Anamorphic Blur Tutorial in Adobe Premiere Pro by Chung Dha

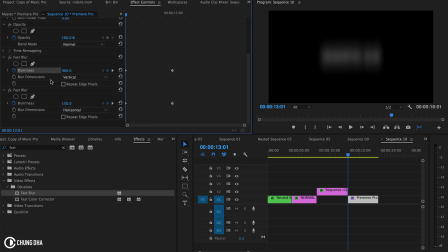3:46 you don't have to follow these numbers these are just the numbers that I've used before and now if we're going to move we can actually see those anamorphic blurring however it feels like a bit of a hard stop with its blur stopping or removing so we're going to right mouse click on the
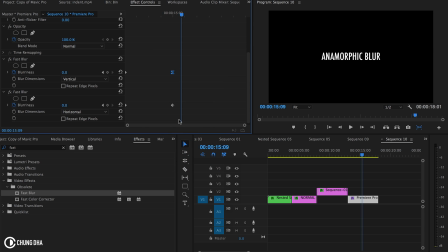4:06 keyframe and choose ease in so it actually goes in like a slower rack focus at the end going to like getting in focus and now we're going to here inside of the motion and we're going to go over
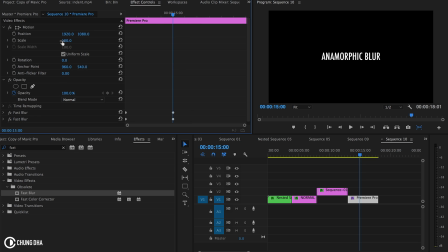4:26 to the keyframes here and we're going to also toggle animation here to add a keyframe go back to here when it's all blurry and we're going to make this 50% here we're going to change the opacity well actually it already makes
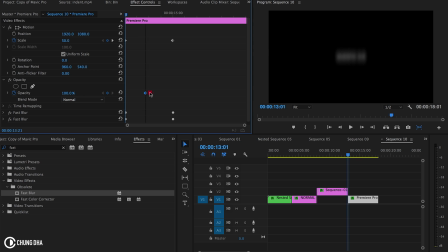4:45 keyframe so we're going to add a keyframe here going to drag this about the middle of the two keyframes and here we're going to drag this all the way to zero now if we play it we can see it
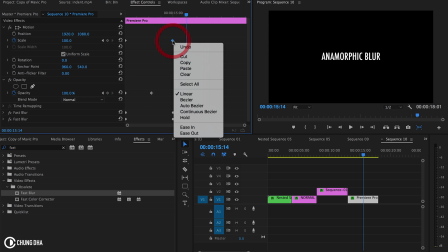5:01 coming in here and i want this to ease in also
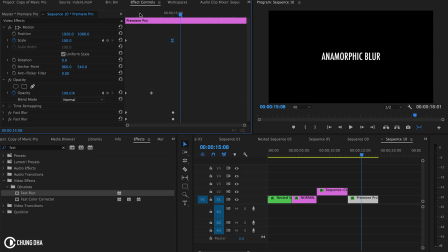5:06 so it actually slows in slowly and stop much at a nicer pace so here we have the full animation now and pretty much the other way around is pretty much the keyframes backwards. So that was the anamorphic blur video inside of Premiere Pro.
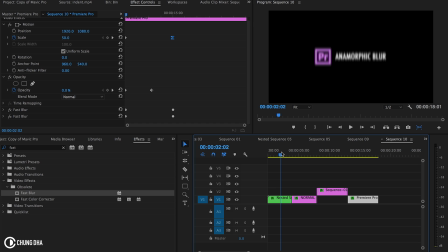5:22 Hope you guys like this video and please give me a thumbs up. If you want to see more upcoming videos please subscribe. Also check out my other videos on this channel. If you have any questions please comment below or join us on our Facebook group. There's a link in the description and I'll hope to see you the next time. Bye bye!